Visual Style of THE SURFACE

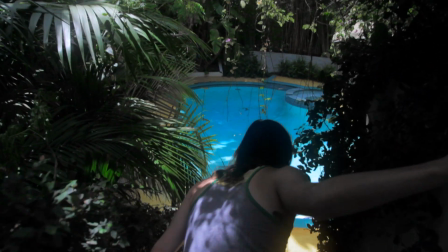Hi, I'm Michael Saul, the writer-director of The Surface,
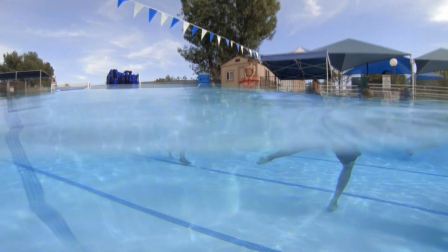and I'm going to talk a little bit today about the visual look of the film, the cinematography,
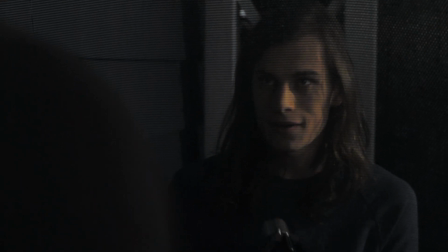and sort of the inspiration for the visuals in the film.
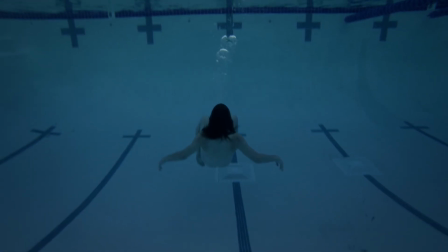I should start by saying that the script itself was somewhat unconventional and was accompanied by a number of images and videos that were inspiring to me.
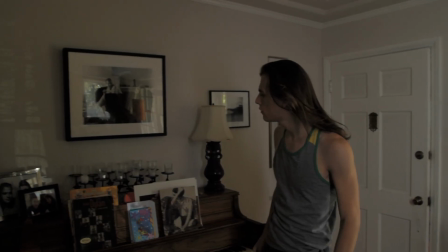When an actor or a crew member came on board, they got the script and they got all of the visual information as well,
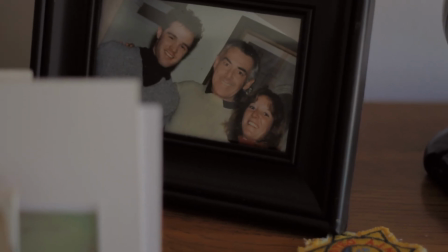because I felt it was important for them to know how I saw the film.
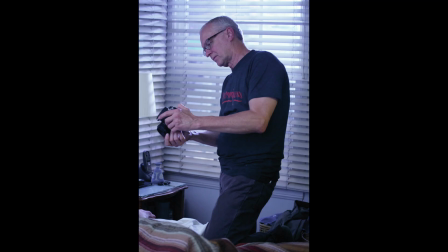I did all of the camera work myself. I had an assistant camera person,
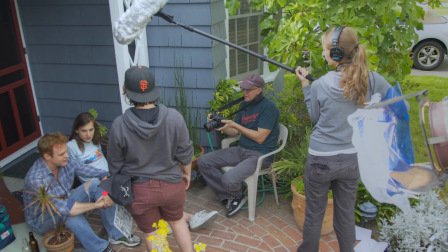and we had a gaffer who did most of the lighting,
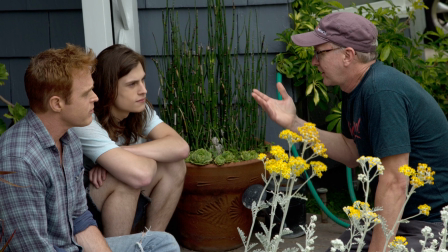and between the three of us we basically shot the film just with three people, which I liked very much
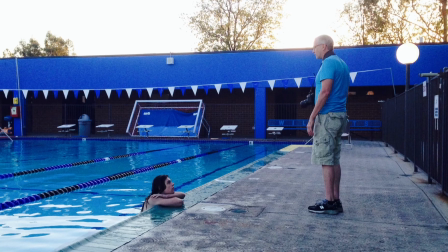because it was a very nice small crew for our small movie.
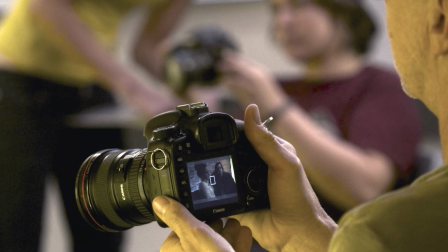I was inspired quite a bit by a number of other directors, not surprisingly.
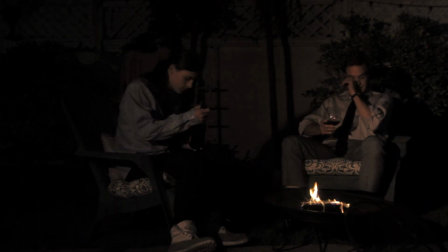Stanley Kubrick, who has been an inspiration to me my entire life.
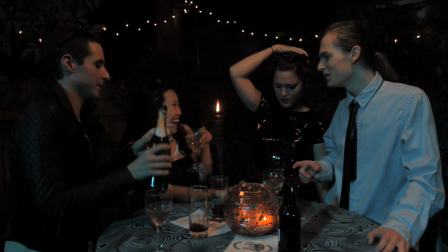Terrence Malick, his film The Tree of Life, and Lars von Trier in his film Melancholia.
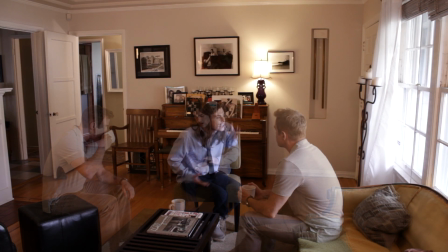Those films inspired me quite a bit as to the visual
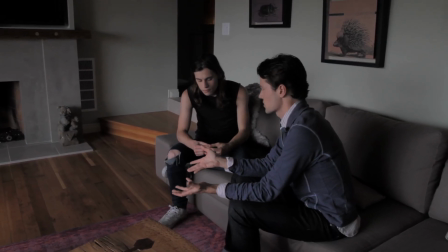language of the film. My original plan for the cinematography
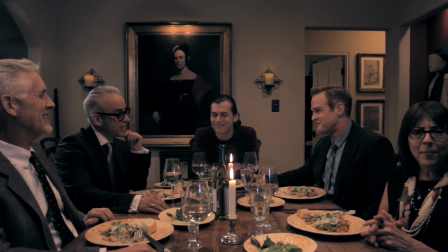was to help build a contrast between Evan's sort of three different worlds that he is in this film.
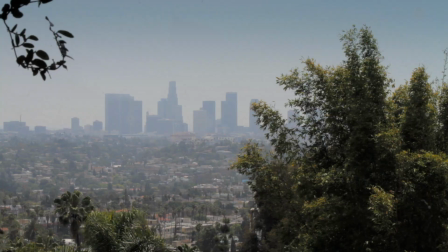The first world, of course, is his life with Chris in their home.
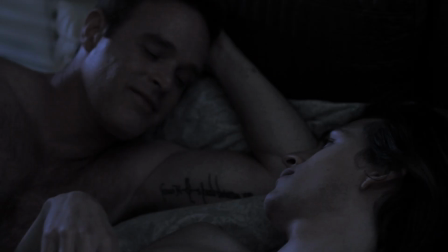The second was his life with Peter in Peter's home.
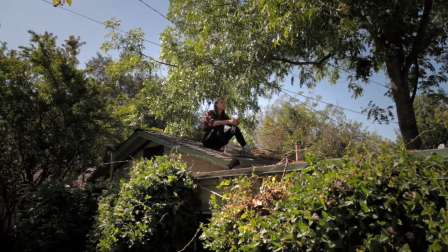And the third was sort of his internal voice, his internal story, his internal journey.
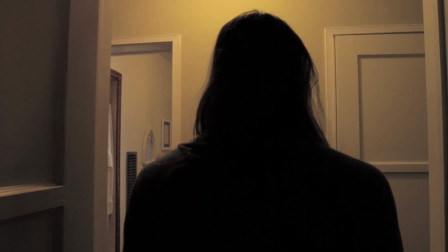And I decided early on that the scenes in Chris's house were all going to be,
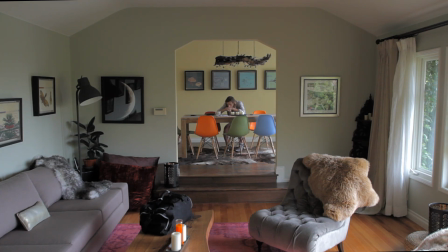for the most part, locked down, wide shots, a little sterile. His home is beautiful, but a little sterile. It's very square. So I took a very sort of Kubrick look at that,
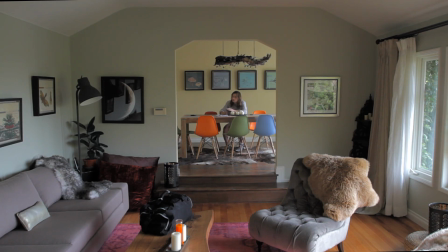and so you see some of the shots in the film are very one-point perspective shots.
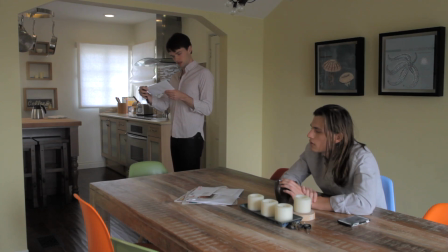And so those are very clean, very crisp, very plotted.
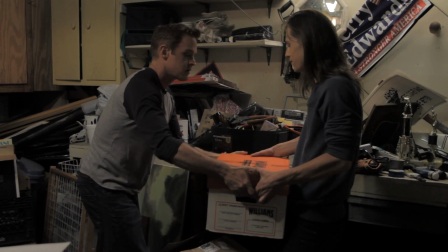Peter's house, on the other hand, is for the most part handheld,
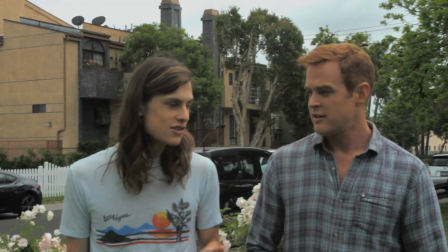because that's where Evan, of course, finds this past that he wants to connect with.
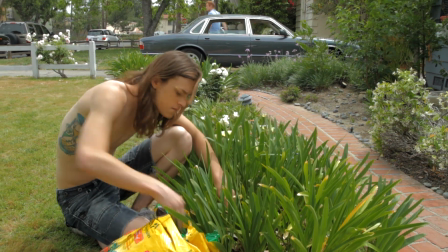So there's a lot of energy.
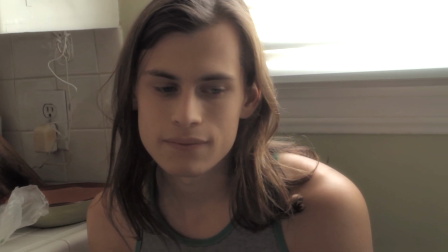I've never done as much handheld photography in a film before, and as I said, as I was the camera operator,
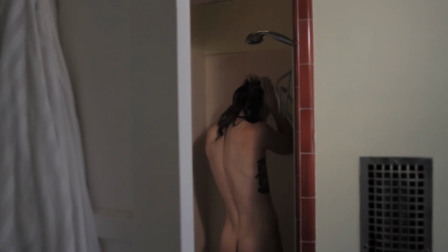it gave me the chance to sort of add the sort of internal energy that I felt was going on in the scene.
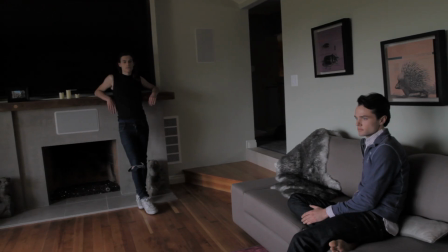There was very little traditional shooting in this film. There's very little traditional coverage, and I didn't want to do that.
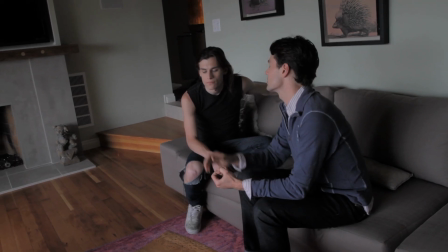I really wanted to give the actors the
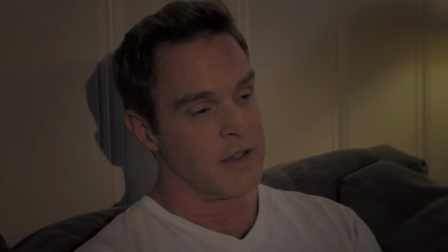freedom to go about the room and to change the dialogue and to do things differently.
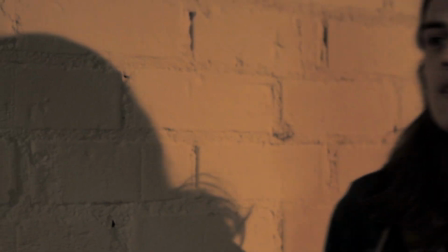And I felt that it was best to shoot as little coverage as possible so that we could hold on to those elements that I liked very much.
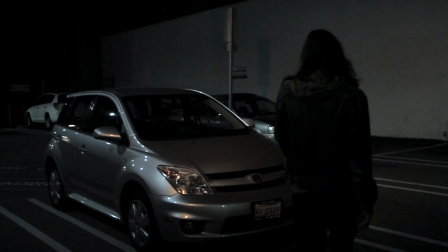I felt the camera really became a character,
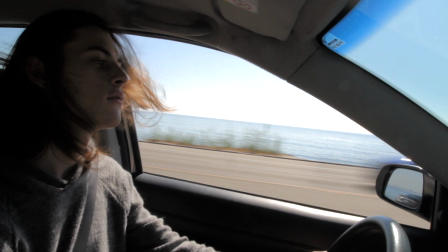and I suppose, truth be told, I would be better as a documentary filmmaker in a lot of ways,
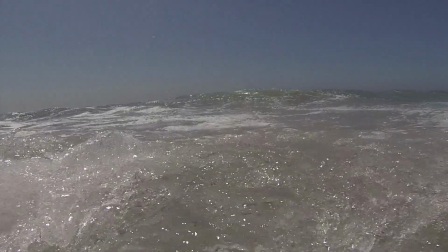because I really enjoy shooting what's in front of the camera rather than creating something for the camera to shoot.
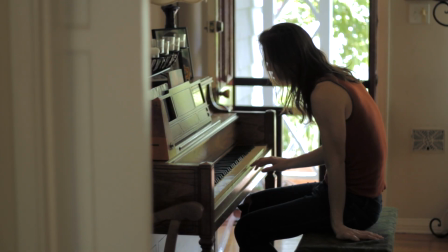And so this film worked out very, very well with that theory,
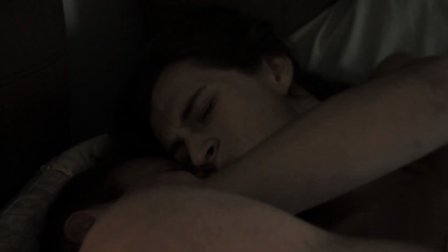in that I let the actors move about the space and I would cover them.
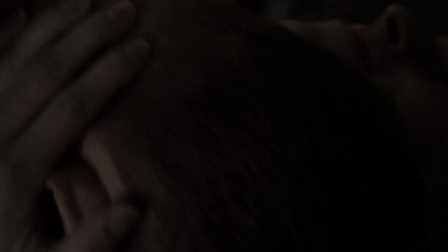So the camera really sort of reacted to what was going on in the scene rather than
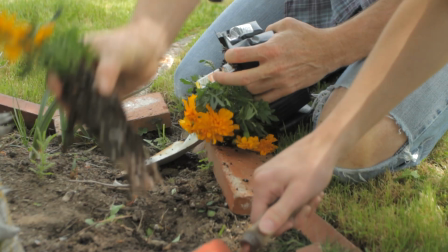the actors acting around the camera. Thematically, I really wanted the story to be told visually as much as possible.
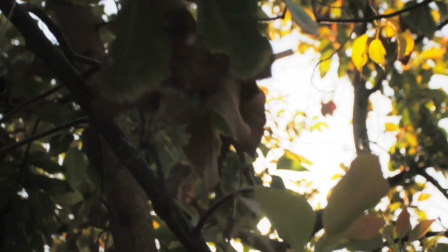So that's why we sort of go on these little flights of fancy,
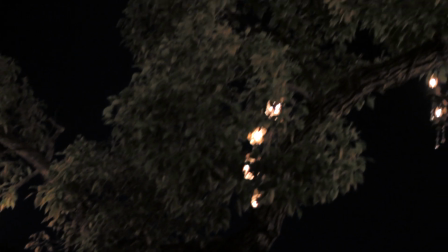these visual moments, these internal moments for Evan, where he's looking at things and watching things and touching things and
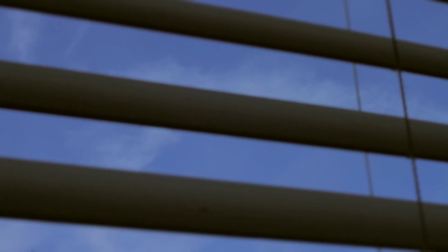It was a story of discovery, in my opinion.
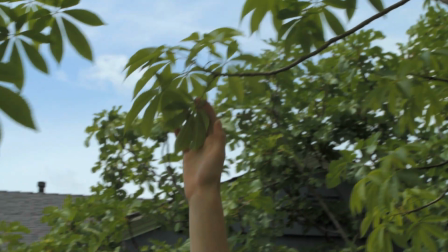Helping the audience to see what Evan is seeing is very important.
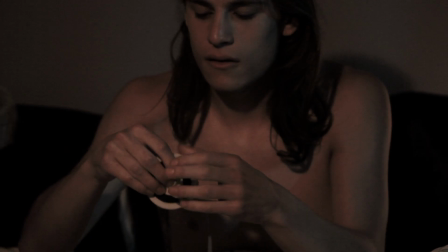The only real special effects in the film were the 8mm films.
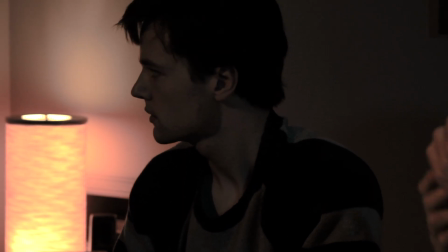And a lot of people ask if we actually shot those in 8mm on 8mm film, and we did not.
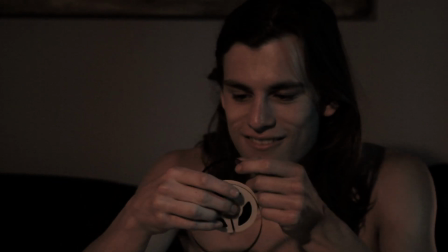I would like to have done that. I think it would have been certainly much easier.
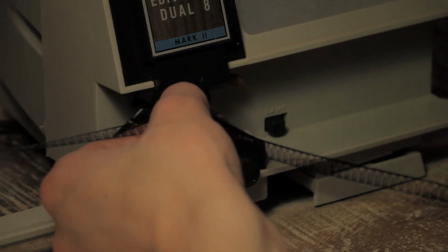It would have given more authenticity to the film,
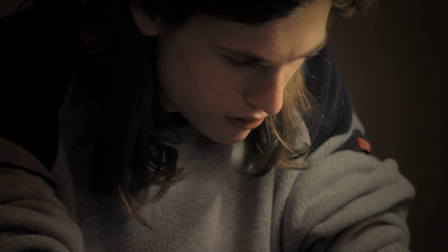but it would also have added a great deal of money to the budget, which was extremely small.
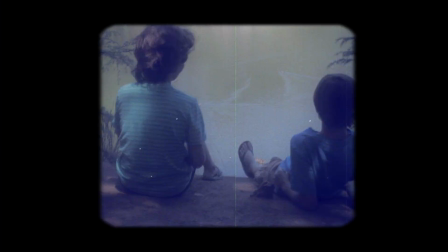Shooting and processing and digitizing 8mm film is very expensive,
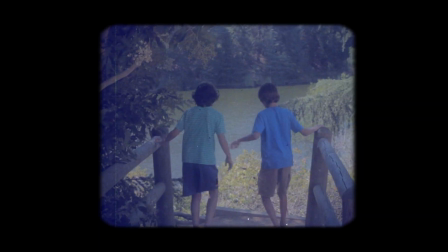which is why most independent filmmakers were working digitally.
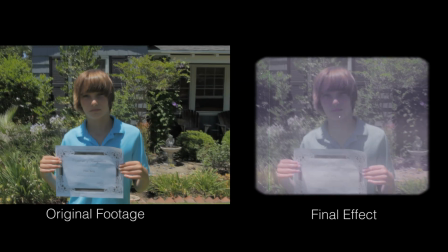All of Peter's home movies were shot with the same camera that we shot the rest of the movie with.
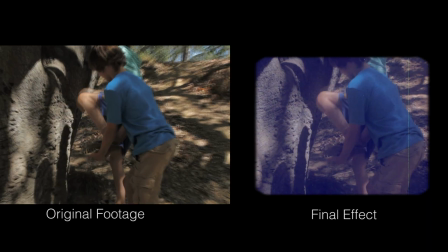And then filters were added,
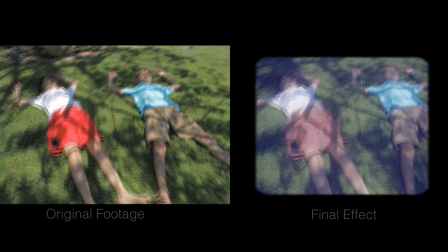layers of actual film scratches and film dust and things were layered on top of it to get the effect that we wanted.
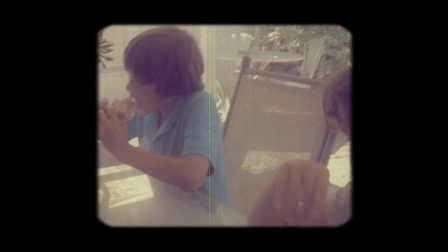And it took quite a while to sort of perfect the look that I really wanted for that.
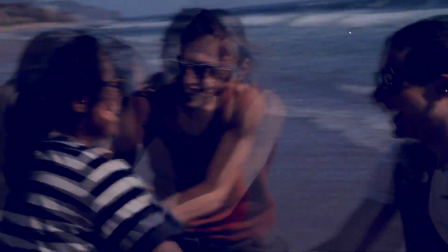The scene, the road trip scene, where Evan
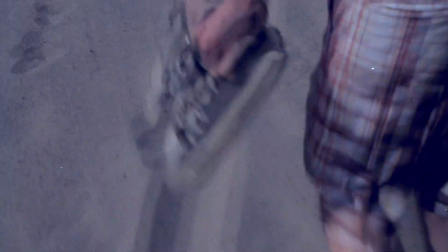takes the 8mm camera out for the first time and shoots his first rolls of film of his friends on the beach, most of that was shot by Harry Haynes,
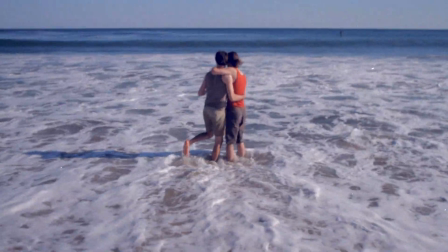the actor, with a small DV
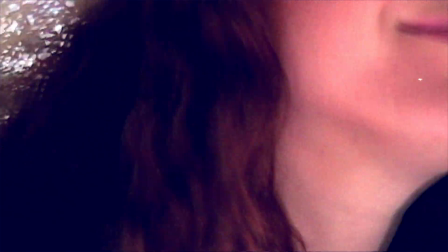camcorder, which added a little extra graininess and extra effect to it.
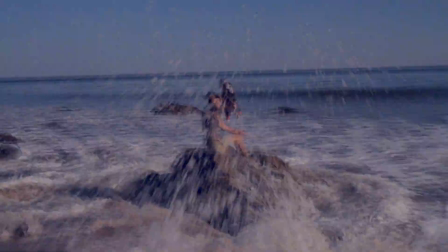And then that was all brought back and edited, and then filters and film layers and things were added to that to make it look like 8mm.
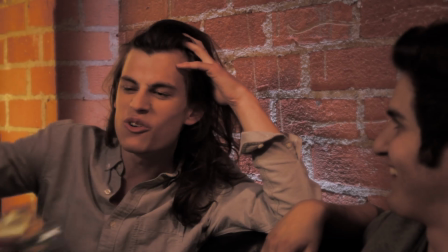This was a lot of fun to shoot, even more so.
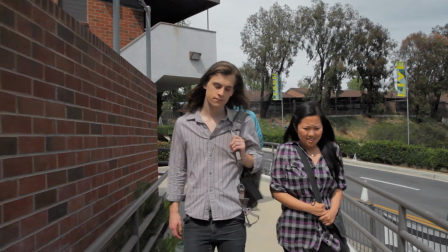I mean, it was challenging for me to shoot and direct, but it was also a lot of fun to do that.
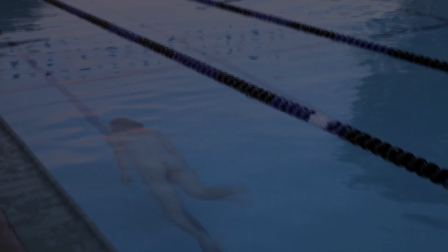I always miss being behind the camera and actually controlling the camera when I direct a film.
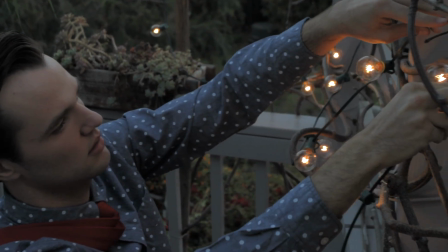So this gave me the opportunity to do that, and it was great fun, and I hope you enjoyed it.